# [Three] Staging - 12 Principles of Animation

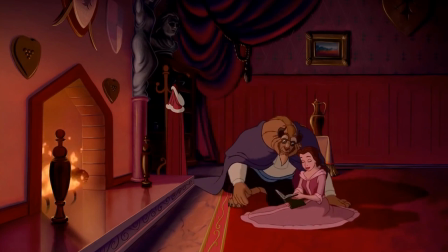Sometimes there's no way around it, but if you at least attempt to keep objects and gestures open and free from overlapping the body,
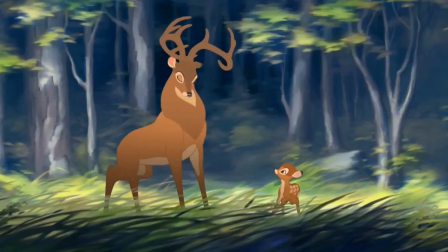you'll end up with a much clearer result. Each form should be distinct and fit the purpose of the shot.
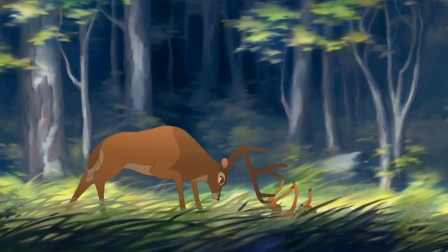The clarity of your shot's purpose is more important than realism.
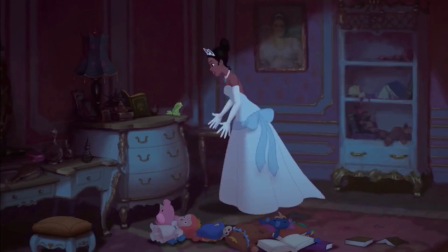At some point, you may encounter an instance where a character needs to look at another character or object, but it isn't appealing from the necessary camera angle.
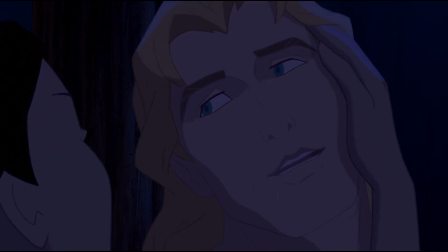Since clarity trumps realism, it's more important to rotate that character towards the camera and feign their eye direction,
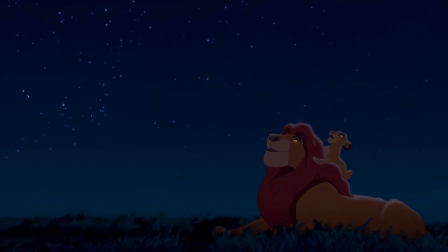even if in 3D space they couldn't possibly be looking in the right place.
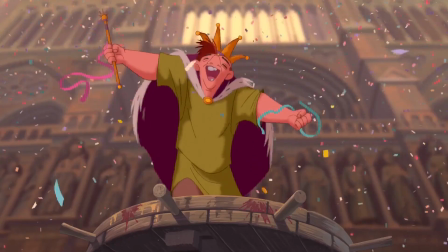Always pose in favor of the camera. There should be a clear line of action visible in your camera.
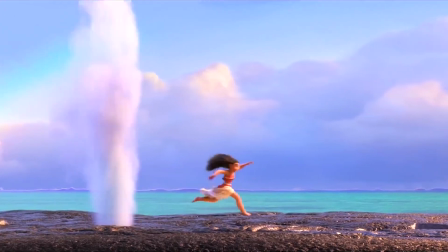The more dynamic the line of action is in your posing, the more appeal your shot will have.
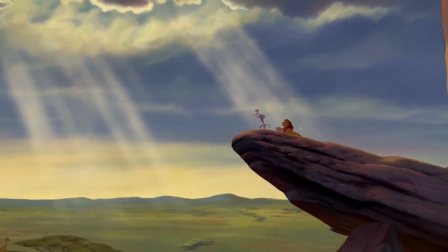Line of action, both in posing and in your action's arc, come back to guiding the audience's eye throughout your scene.
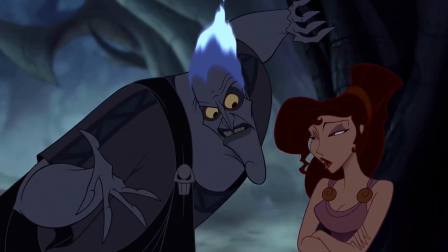Straight lines and smooth curves are easy for the eye to follow, whereas bumpy lines and harsh edges slow the eye down.
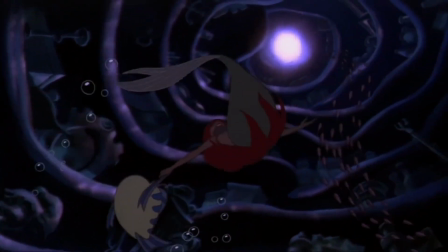If we're trying to smoothly guide the audience's eye through the scene, we can't sit next to them and explain where to look.
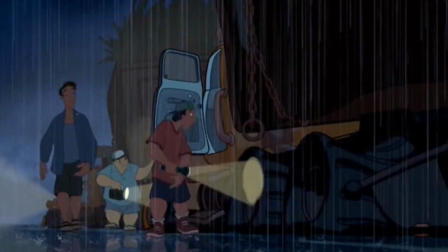We have to skillfully craft non-verbal cues to guide them.
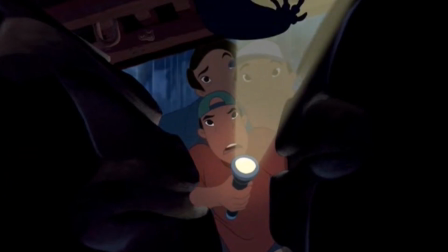This means having one main action at a time and having any additional actions be complementary,
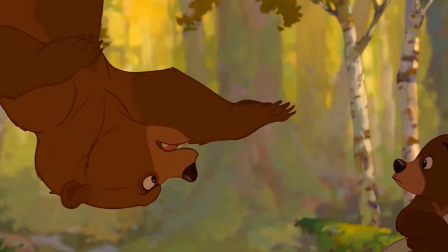not taking the attention away from the main action. Staging and clarity is also reflected in timing.
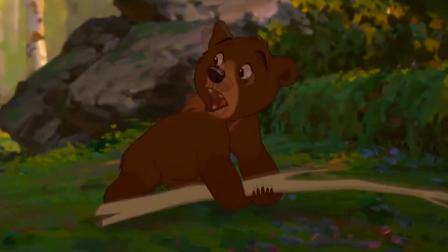Shots should be at least 3 frames long for the audience to be able to read it.
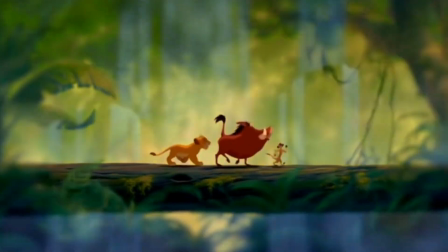Under 3 frames will feel like a confusing flicker and take the audience out of the experience.
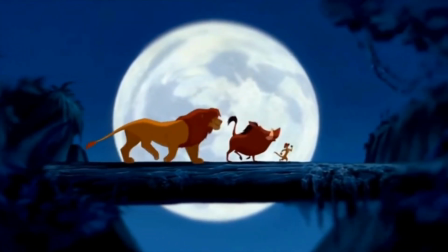Side note, this is why smears are only 1 to 2 frames, so the audience can feel them without actually seeing them.
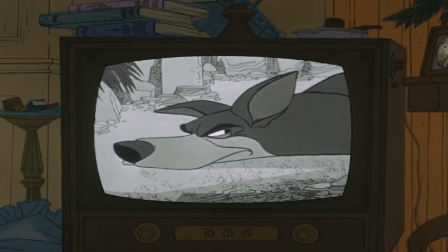If a new character or object enters the scene, unless it's a surprise,
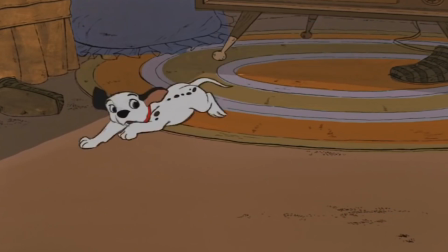we should linger on it for a couple of frames to establish what it is before throwing it into the action.
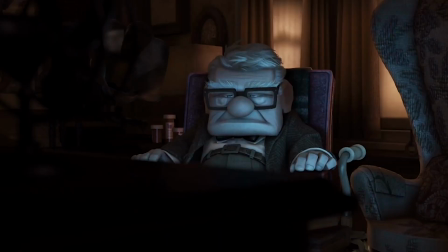If the audience can't tell what something is, they'll be distracted thinking about it until it becomes clear.
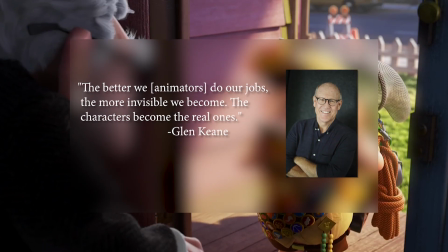The better we, animators, do our jobs, the more invisible we become. The characters become the real ones.
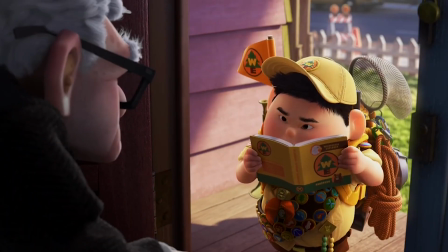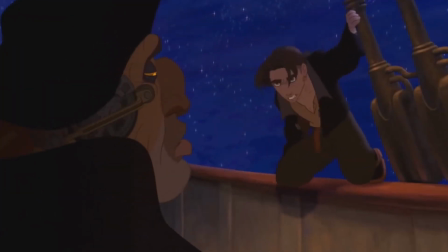Staging, clarity, and readability is such a broad topic with so many breakable rule sets that it can be fairly difficult to understand early on.
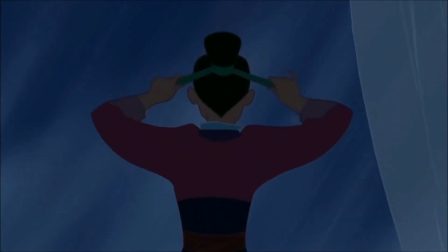It's one of those things to keep revisiting throughout your animation journey to really challenge yourself on what you think you know.
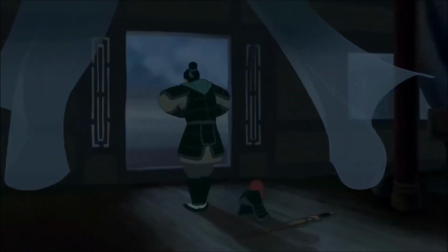It's something that can only truly be understood through practice, repetition, and making mistakes.